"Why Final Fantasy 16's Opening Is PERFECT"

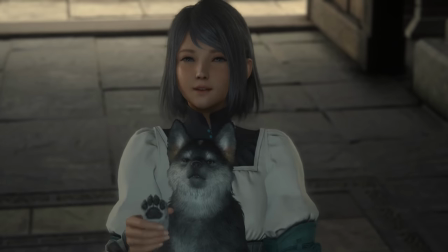Clive and Jill and Torgel are the only three characters who make it out of the prologue alive, and one of them is a fucking dog. And don't get me wrong, I mean, I love dogs, but, I mean, dog's not going on an arc, is he?
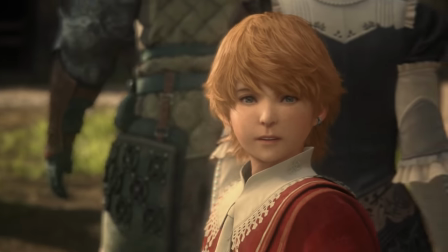And that's one hell of a brave move, to put this amount of legwork into making us care about these people, and then simply tear them all the way.
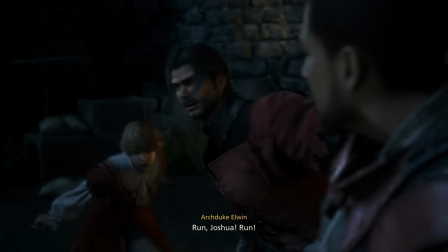It's more than just powerful, it's a statement. It's saying, we have the ability to do this, and so we just fucking will.
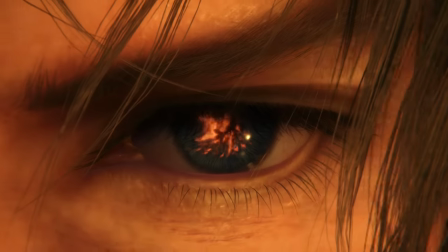You'll have to find new characters to invest in, but better yet, it brings us closer still to Clive.
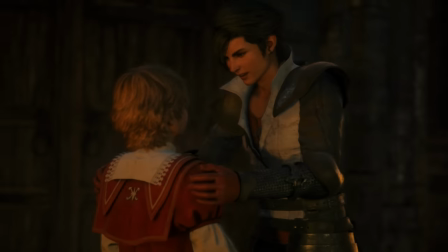The relationship between both Clive and Joshua is central to the prologue, and the ending of the prologue really gives us the reason why that's the case.
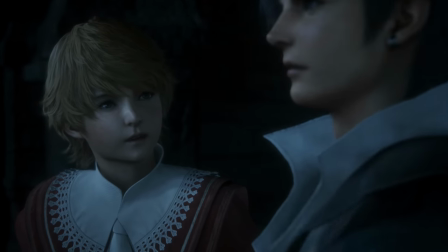We spend a good amount of time exploring the dynamic between the two. The care Clive has for his brother and the reverence Joshua has for Clive.
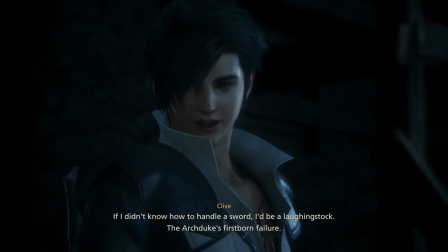It's so sweet and endearing, but not just that, it's real.
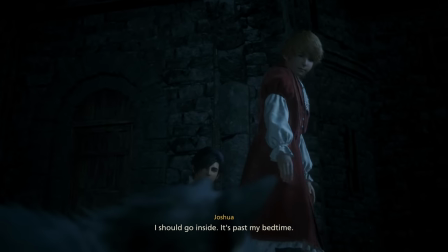You feel it because their interactions are just so real and human, and it creates such an easy,
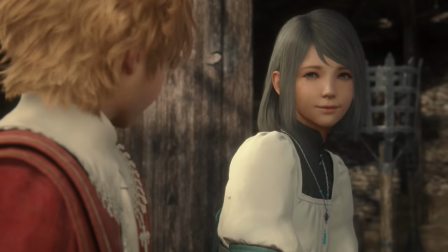empathetic connection between the audience and the characters.
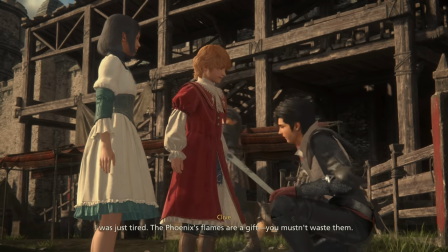To get what is essentially a slice of life before shit hits the fan, it allows for you to feel a close connection to people you've never met.
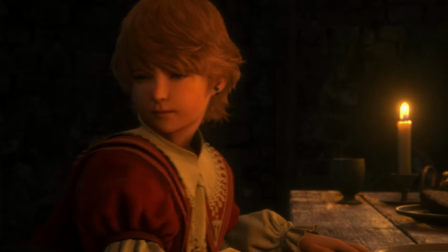And when the quality of the writing and performance is on the level that it is in this prologue, that connection strengthens tenfold.
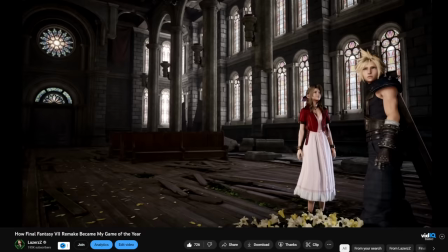The biggest thing about character, though, is something I talked about in my video on Final Fantasy VII Remake.
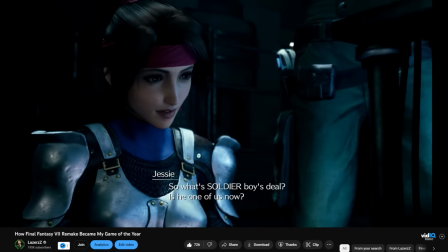I'll link it below if you want to check it out. The characters and how they interact with varying scenarios is deeply relatable because it's just how people act.
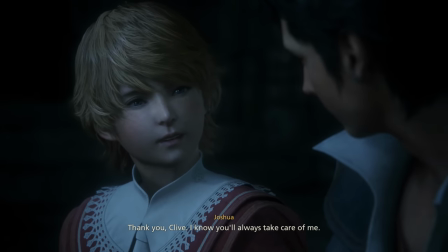We get to see how Clive speaks with Joshua compared to how he speaks with Jill.
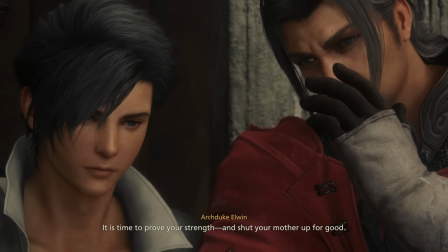Compare that to his relationship with his father or his mother or how he speaks with Murdoch, or even when trying to lead Tyler and Wade on the mission in the swamp.
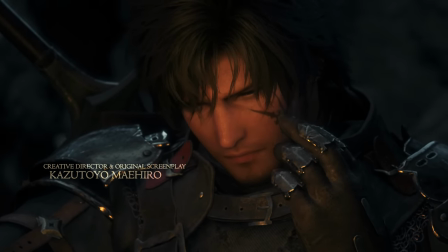By showing us how Clive acts around different people and in different scenarios, you build out a much more rounded picture of a character.
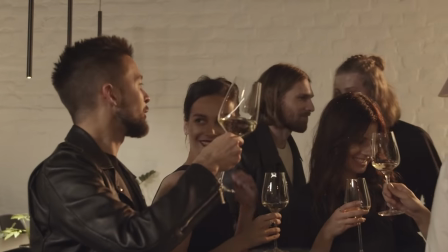We as people act differently when we're around different people or in different groups of people or in different places.
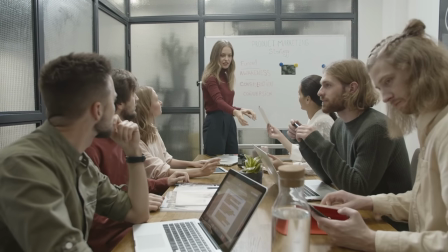We alter the way we present ourselves because that's just how human beings are, and Clive does this too.
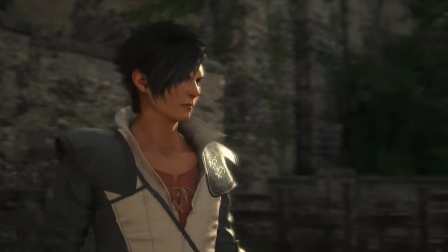By doing this, we're able to grasp a greater understanding of how he thinks and feels, the motivations that drive him,
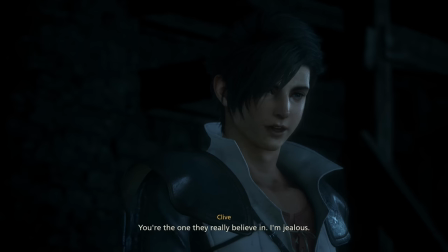his insecurities about not being good enough, being subconsciously jealous of Joshua while also loving him deeply,
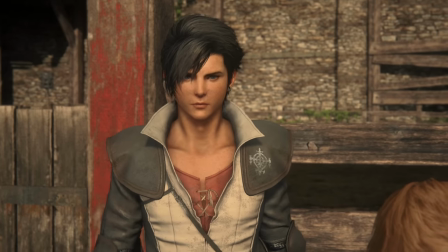and a lack of confidence in his own abilities due to the treatment by his mother and the rejection by Phoenix which ultimately chose Joshua instead.
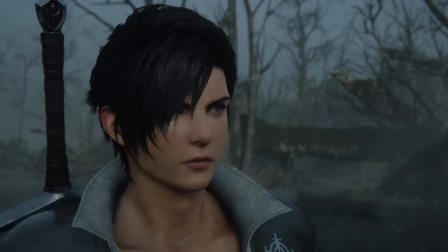All of these elements work in tandem to craft a well-rounded and interesting person that is Clive Rosfield,
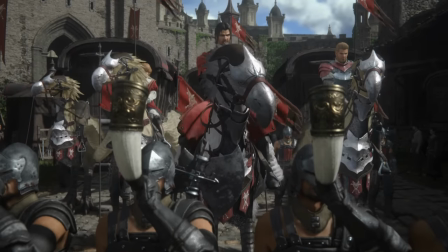and the same can be applied to all of the characters we see during the prologue.
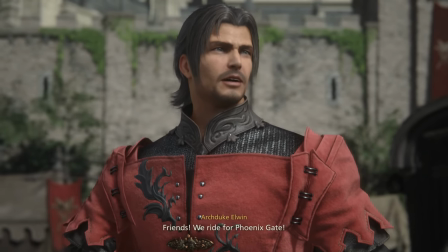With Elwyn, and the way that he speaks and commands his men is different to the way that he tries to speak with Joshua,
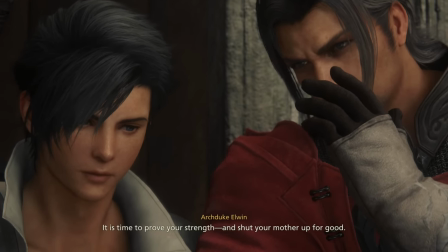or the way that he communicates with Clive in private, or the argument that we see with him and his wife.
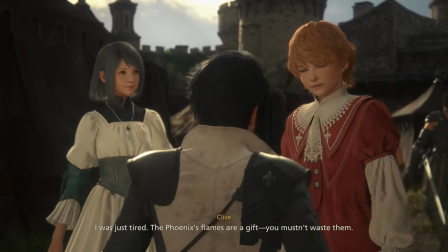The way Jill interacts with the whole group of them compared to how she acts when she's just alone with Clive.
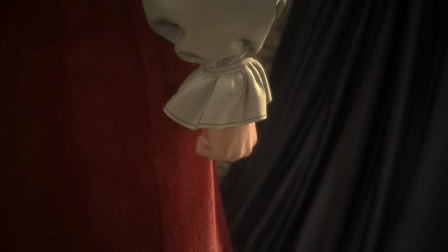Or with Joshua, seeing him with everyone, how he reacts to his mother, how he speaks to his father alone, or how he confides in Clive.
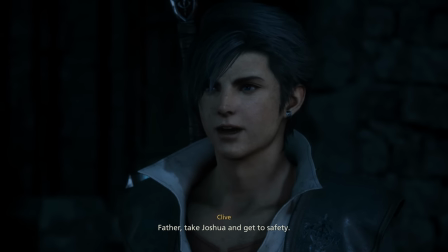We are granted these beautifully executed snippets into the lives of these people, and it makes what happens by the end that bit more impactful.
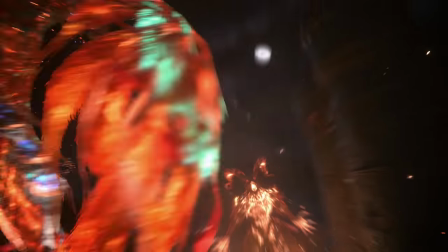Because the events that occur aren't just events for plot reasons to get the story moving, they're there to get the character beats moving as well.
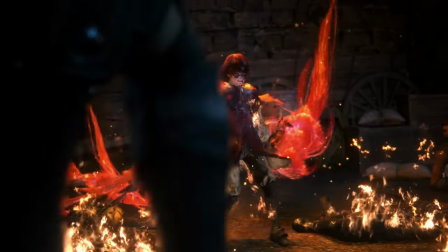The crescendo of this prologue is when everything they've done thus far, all of the world building and character work and storytelling comes to a head in a moment of just
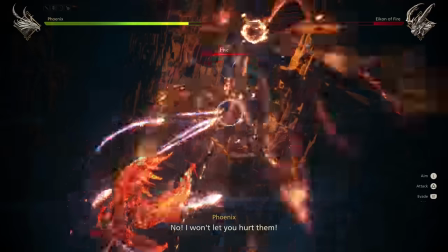pure unfettered agony delivered through a presentation of absolute majesty.
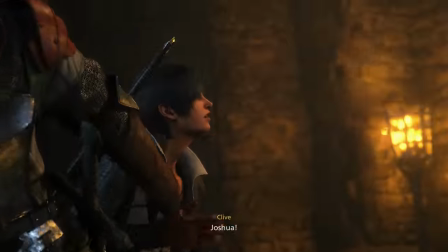This is one of the greatest sequences I've ever played. It's not even that complex mechanically,
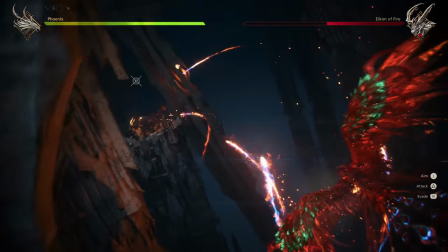but there's a certain level of grandeur that carries the emotional weight and narrative context that it can't not be impressive.
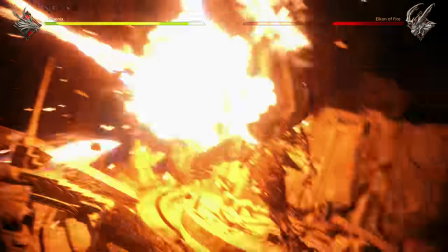This is using the full power of the PlayStation 5 to deliver on the building blocks that they'd spent the last hour and a half placing with such care,
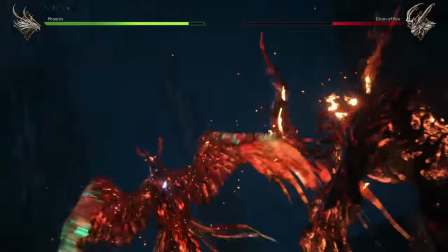and that to me is a bloody beautiful thing.
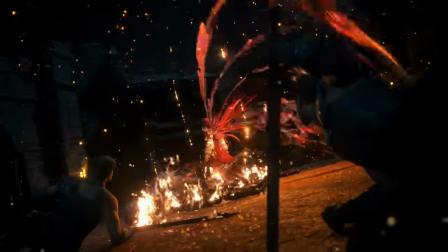Watching the stakes rise, the fight with the Dragoon, the death of those close to us, the summoning of both icons resulting in the death of allies,
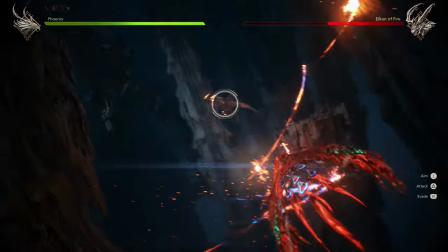seeing Ifrit and Phoenix go toe-to-toe in what is an intricate dance of a battle that you get to take part in, the scale of it all, of the destruction and loss, and then ultimately what follows it.